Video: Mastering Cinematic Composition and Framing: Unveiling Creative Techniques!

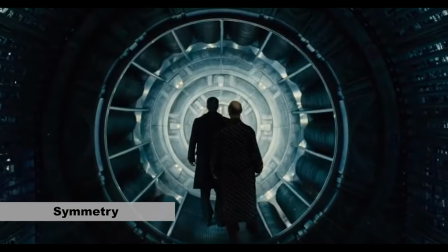Filmmakers use symmetry to evoke specific modes, emphasize certain subjects, or convey a sense of completeness and order. Now we're going to speak about one of my favorites, which is frame within a frame.
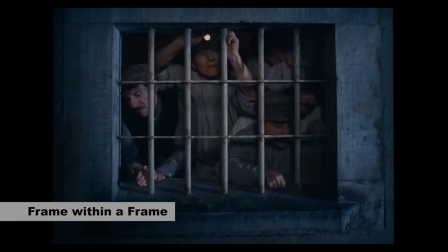This is a versatile technique that can be used creatively to enhance various cinematic themes and modes.
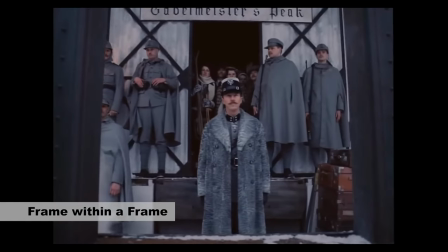It adds a layer of sophistication to the shot and showcases the cinematographer's artistic eye for composition. This technique involves using existing elements within your frames like windows,
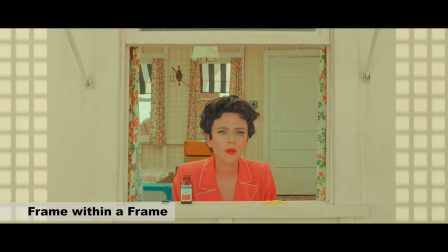doorways or arc foliage like the grasses or any other physical structure in the shots. Adding layers of visual interest to create a natural frame around your subject.
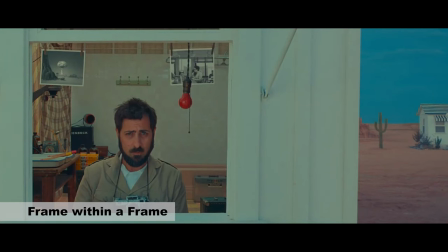Director Wes Anderson often uses frame within a frame which is his favorite in his films. Grand Budapest Hotel and Asteroid City are amongst the many movies he has shot and now we're going to talk about the golden ratio which can be called
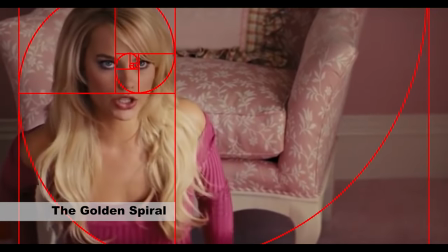the golden spiral also known as the divine proportion of phi or if you would want to impress folks using the term for banaki spiral it is
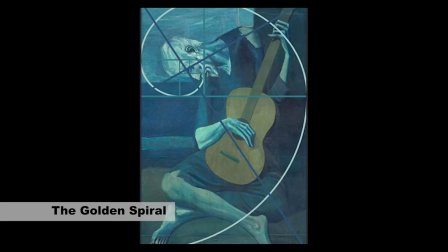a mathematical concept found in nature art and architecture it's the simplest
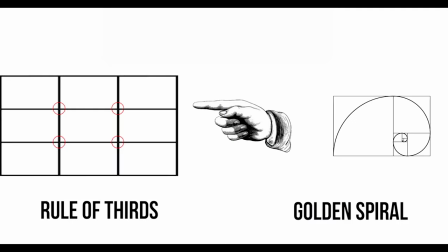form it's connecting your points of interest at the top coordinates of the rule of thirds by dividing your frame using a golden ratio this means the
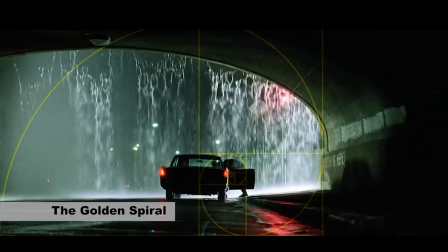main subject or focal point is positioned at one of the critical points of intersection, creating a visually balanced composition.
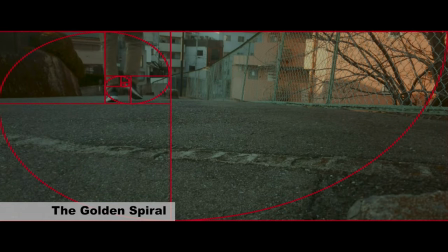Remember, using this rule naturally creates a loop room and lead room in the frame and can make a character appear closed off or inviting. Another fantastic compositional technique that is a fundamental building block of composition is leading lines.
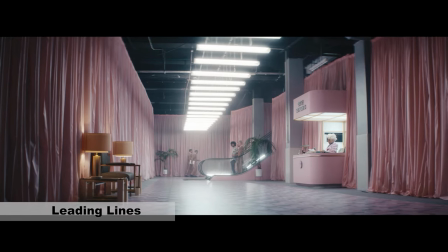There are actual or implied lines within the scene that naturally leads the viewer's gaze from
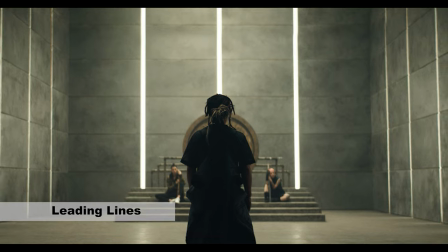one point of the frame to another creating a sense of flow and visual direction
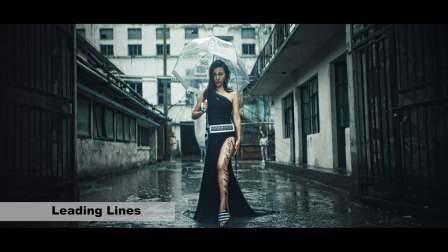leading lines helps to establish a visual pathways adding depth or dynamism to the shot and enhancing the overall storytelling leading lines are natural
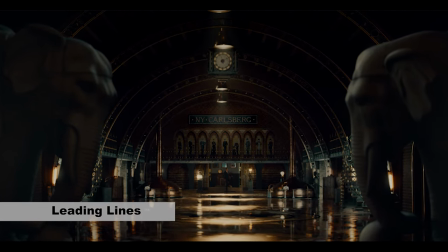elements that can be seen around us like roads rivers landscape hallways or even man-made structures to create these effects
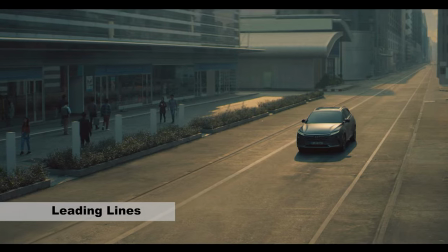either vertically horizontally diagonals or curved lines and you can also use leading lines to pull the eyes in certain directions.
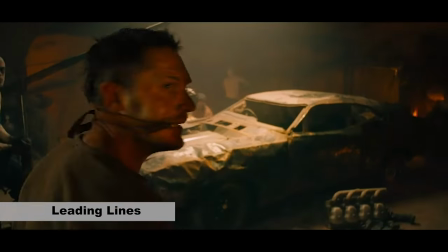Certainly here are some movie scenes that effectively demonstrates the use of leading lines.
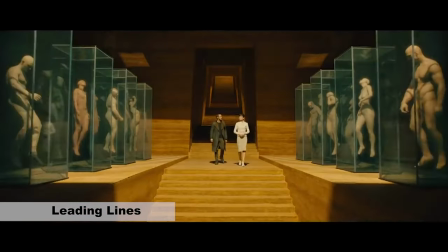Blade Runner 2049 throughout the frame the new lit streets and building of the futuristic cityscape provide
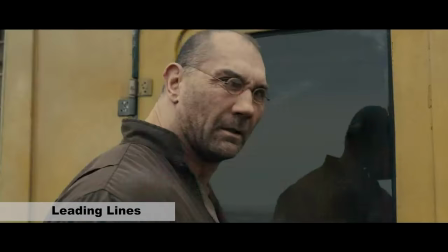numerous examples of leading lines that emphasizes the vastness and complexity of the urban environment.
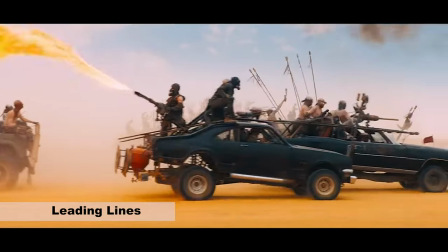Also, in Mad Max, Furi Road, in the high octane chasing throughout the desert, the long and winding road, as well as the vehicle paths,
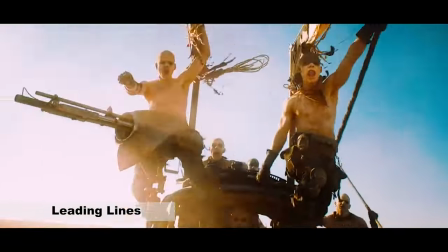forms leading lines that adds a sense of movement and urgency to the action-packed sequences. And that's a wrap, folks. We've explored some exciting composition and framing techniques today.
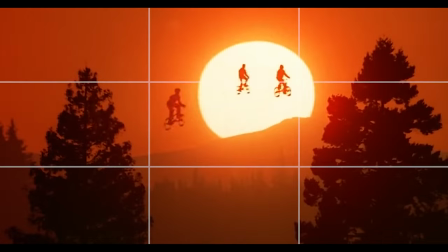These guidelines are tools to unleash your creativity and tell better stories through visuals
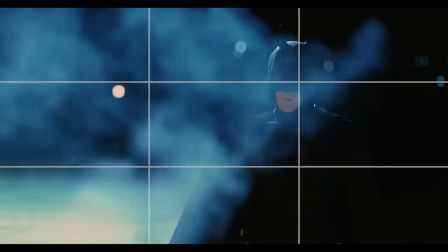so go out there experiment and have fun capturing stunning shots if
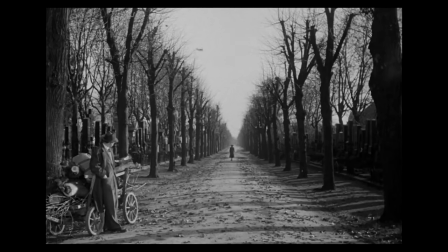you've enjoyed this video and found it educational give us a thumbs up hit the subscribe
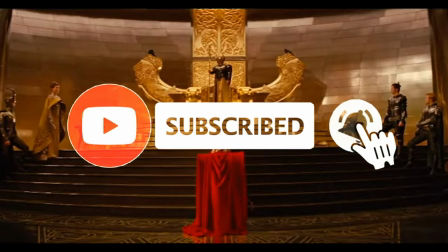button and don't forget to ring the notification bell and stay updated with
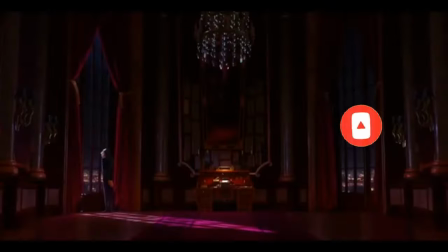our upcoming content until next time improvise